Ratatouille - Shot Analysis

In this video, I will attempt to analyze a sequence from the animated film Ratatouille. It's the sequence where the audiences are first introduced to the kitchen of the Gusto restaurant, the main character Linguini and the villain Skinner.
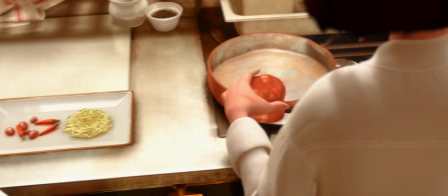The sequence opens with a long take to familiarize the audiences with the kitchen environment. We first see a cooking station, and on top of it, a dish is being prepared. The camera follows the arm movement of the characters in shot.
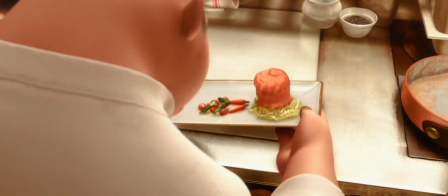The cook from the right puts the food onto the plate, the cook from the left takes the dish to the service area, and a waiter comes in to take it out into the dining hall.
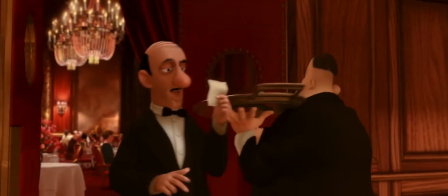From there, we get a sneak peek of the dining hall, and then following another waiter coming into the kitchen.
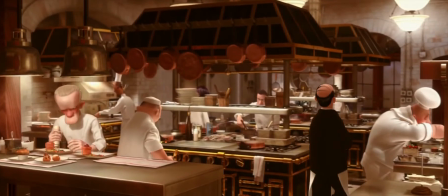The take then ends with a wide angle shot that lets the audience see the whole of the kitchen. In this shot, there are two groups of characters, each on left and right third of the frame, creating a balanced composition, making the kitchen seem busy and crowded, while still leaving the middle third of the frame to show the depth of the room.
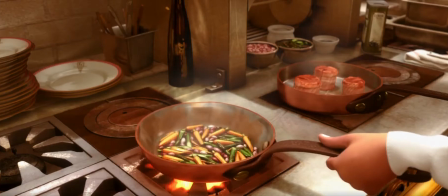And then we cut to a medium close-up of a pan on stove. The hand at the bottom right corner, the pan, and the plates at the top left forms a diagonal line across the frame, and with perspective lines going from bottom left to top right, creates a golden triangle composition.
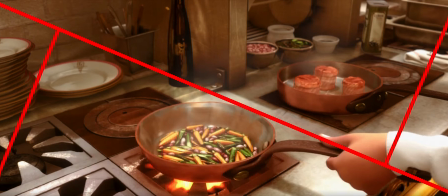The movement of the hand parallels to that of the diagonal line, making the gesture easy to read.
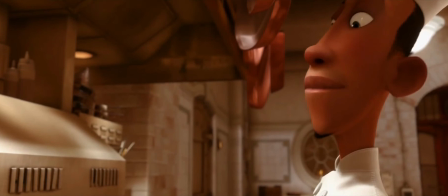The camera then tilts up to reveal whom the hand belongs to. Affinity is created with the vertical lines in this frame parallel to the gesture line of the cook, but then it was broken up by some other objects in the frame to give emphasis to the cook.
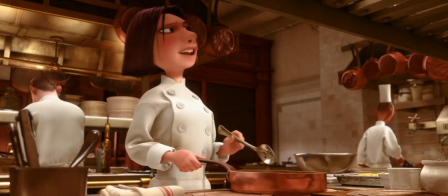He calls out to show that he has received the order, which is followed by a medium shot of another character calling out in turn.
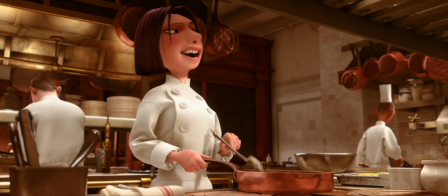In this frame, the previous cook appears small at the right-hand side. The character at the front of the shot repeats the action of the previous one, setting up the rhythm for a smooth transition. And this technique is going to be repeated again in the next shot. Notice what she does to the spoon and what the next character is doing.
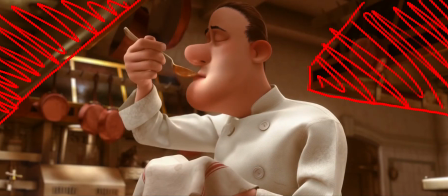He's also using a spoon. The negative space in the shot leads our eyes to focus on the character.
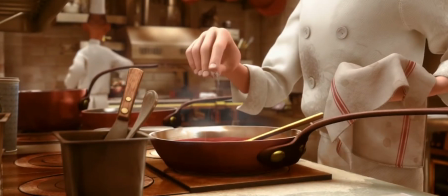He then puts down the spoon and sprinkles a pinch of salt into the pan, foreshadowing the action of the next shot.
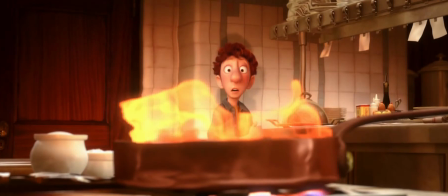And here our protagonist is introduced. The fire started up by the alcohol becomes the symbol of his situation at that moment in the story. The shot is positioned as if he is emerging from the fire. He is placed at the center of the frame, with leading lines that guide our eyes to him,
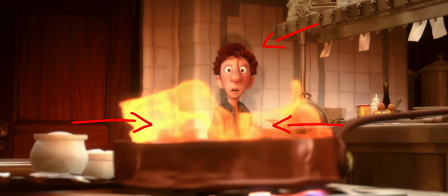but at the same time appears small in the frame and therefore powerless, and is trapped by his surroundings.
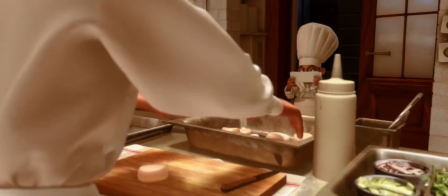Then right afterwards, we cut to another long take and we see the villain Chef Skinner enters the scene.
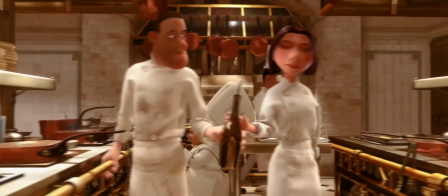He's quite small, that while the camera is tracking him, he's constantly being blocked by workstation and kitchenware.
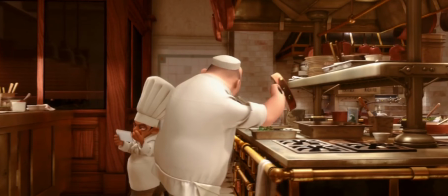But we can still tell that he's ironically a man with power because everyone he passes by greets him politely, and his tall chef hat goes outward at the top, giving his character more weight.
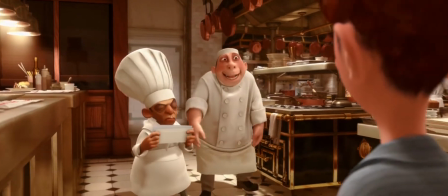He walks to the position just right past Chef LaRose, facing Linguini, our main character, as he approaches.
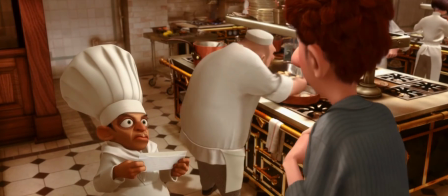This allows the composition of this shot. We can see Chef Skinner standing in between Linguini and the rest of the kitchen and its crew members, acting as a physical barrier. The faces of both characters each occupy one point of the grid, which makes them the main subjects of the frame.
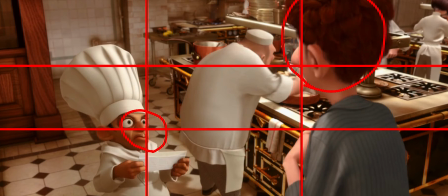And the positions of the Skinner's face and Linguini's also fits into golden ratio, which enhances the relationship between both characters.
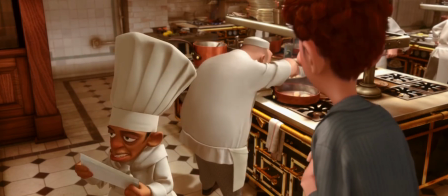Chef Skinner's role as a barrier is even more obvious in the shot reverse shot. His body literally splits the frame into two, Linguini and the rest of the kitchen.
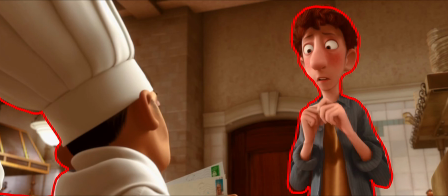Although this is a low angle shot, but Chef Skinner appears bigger in the frame and Linguini smaller and with an anxious gesture,
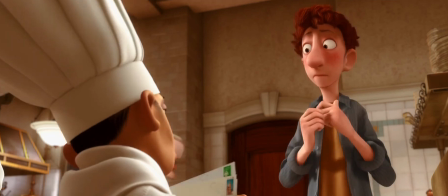which displays the power dynamic of the two characters. After the shot reverse shot, the camera cuts to a medium close-up,
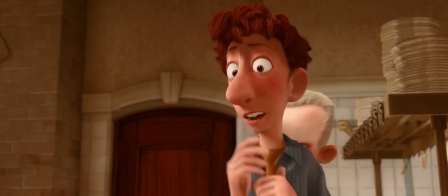which allows the audiences to see the facial expression of Linguini clearly, and the flat background gives us the sense that he's being trapped.
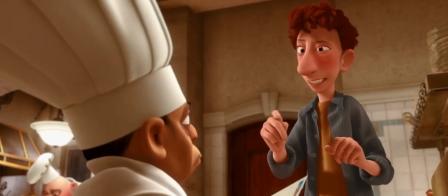This rhythm was then repeated again. Shot reverse shot. Medium close-up.